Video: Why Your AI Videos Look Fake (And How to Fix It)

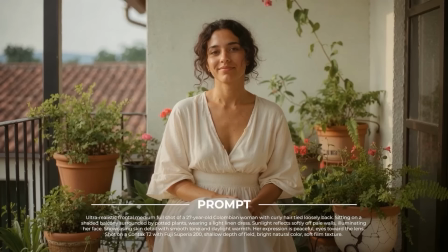These people don't exist, but they feel real.
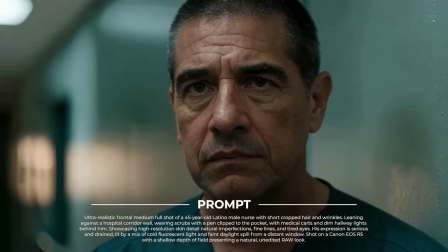As a content creator, you know the dream, having the perfect digital actor, the ability to cast any face,
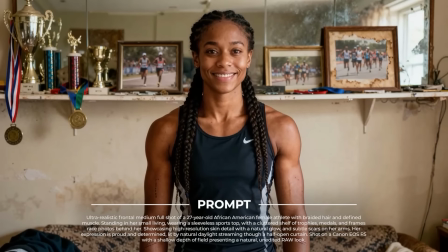control any light, and set any scene, without a budget of millions, of course.
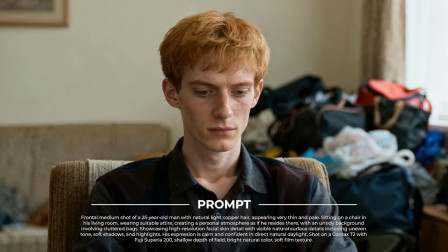But most of what you see online looks like plastic, uncanny and soulless.
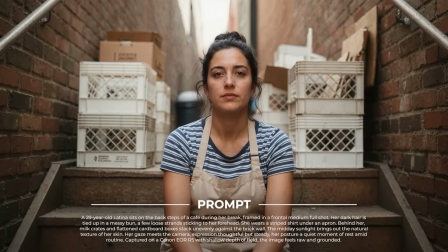The difference between that and this isn't the tool, it's the direction.
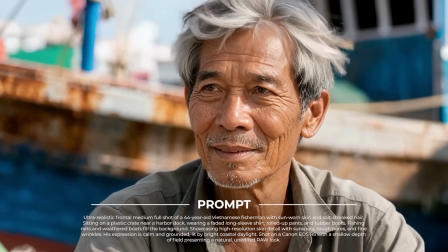Today, I'm not just showing you prompts, I'm teaching you a cinematic framework, how to think like a storyteller and talk like a casting director to an AI. Anyone can type a prompt like a portrait of a man in a room, but realism isn't about perfection, it's actually about imperfection. It's the flaws, the physics, the little human inconsistencies that actually convinces the eye.
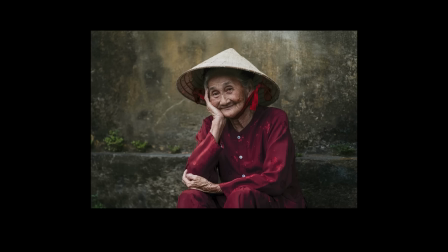When we look at an image, our brains don't just see, they predict.
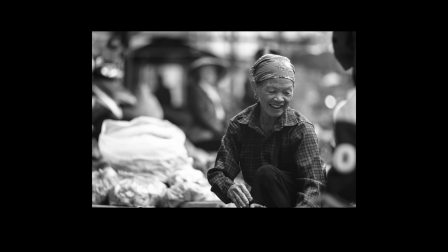They expect light to behave in a certain way, like how it bounces off skin, focus to fall off, and edges to blur.
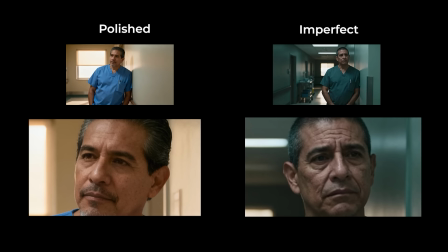When everything is too perfect, when every pore is equally sharp, the brain flags it as wrong. That's the uncanny valley. It's not that it looks fake, it's just that it breaks the rules of how we expect the world to behave.
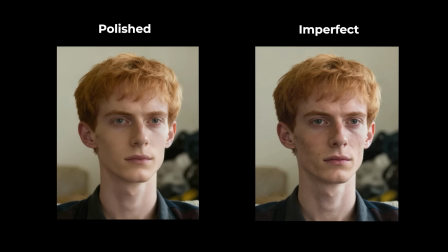Realism lives in those broken symmetries, like slight asymmetry in the face, uneven tones, natural textures, and subtle emotions.
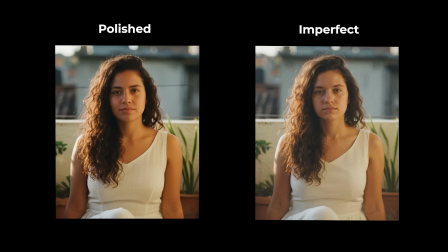Our pattern detectors crave imperfection. It's how we recognize something as human. So let's talk about how I actually build realism into a prompt. I don't treat prompts like code or JSON structures.
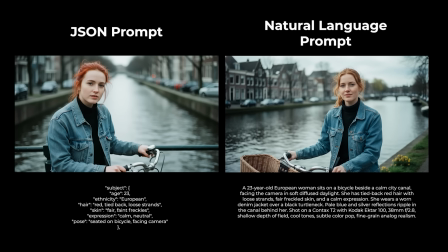In fact, in my experience, natural language prompts work way better. And I don't think of prompt as description. I think of them like a detailed shot list that I can actually hand over to a cinematographer. The AI understands the intent, context, and nuance much better than when I feed it formatted list or brackets. So instead of programming the AI, I actually direct it. And just like in real filmmaking, every great shot starts with the same foundation. For me, that's 5 key parts. The subject. This is the main focus of the scene. The person, the object, or the element that draws the viewer's attention. The subject drives the story and gives purpose to the shot.
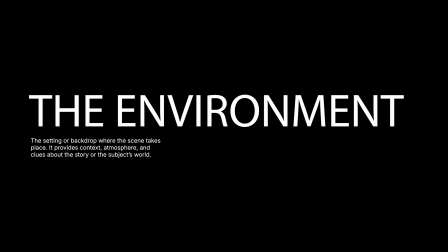The environment. So the setting or backdrop where the scene takes place. It provides context, atmospheres, and clues about the story or the subject's world. The lighting. So the way that the light is used to shape the mood, depth, and tone of the scene. Good lighting directs focus, enhances textures, and supports the emotional intent. The emotion. The feeling or mood that the scene conveys, both what the subject expresses and what the viewer experiences.
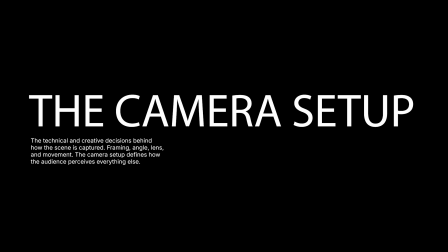Emotion is what makes the shot resonate. And lastly, the camera setup. So the technical and creative decisions behind how the scene is captured. Framing, angle, lens, and movement. The camera setup defines how the audience perceives everything else.
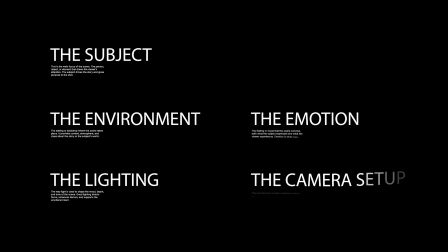Together, these 5 elements define who the person is, where they exist, how they're lit, what they're feeling, and how the lens captures that moment. Let me show you how that works using one of my own prompts as an example.
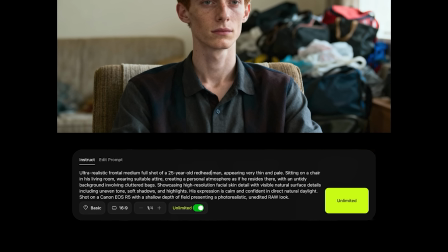It starts with the person, a 25-year-old redhead man, thin and pale.
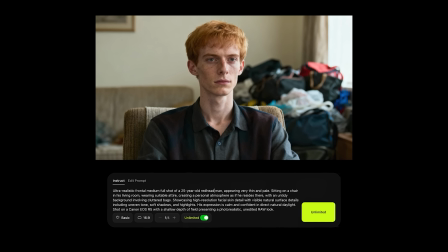That's not perfection, it's identity. Words like very thin and pale anchor him in realism. They make him specific, not generic.
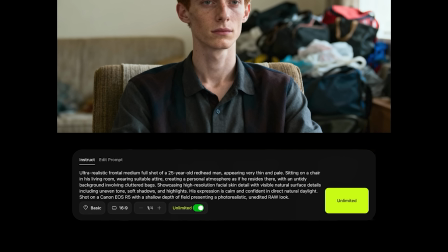Then, sitting on a chair in his living room with an untidy background involving cluttered bags. That gives narrative truth. Real life is rarely staged, so the chaos in the frame actually makes the character feel like they actually live there.
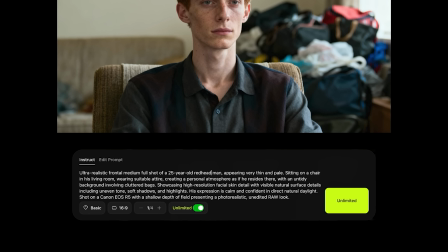Next, high-resolution facial skin detail with uneven tone, soft shadows and highlights. That's where the physics of realism live. Light interacting with real surface texture, smooth equals fake, and uneven equals alive.
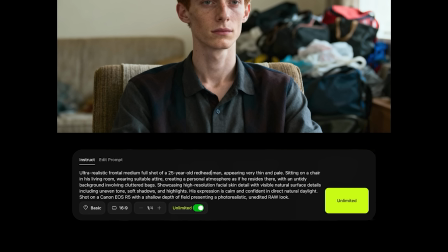His expression is calm and confident in direct natural daylight. So you're not describing a pose, you're actually describing a moment. Natural daylight has emotional warmth, and irregular shadows our brains instinctively trust.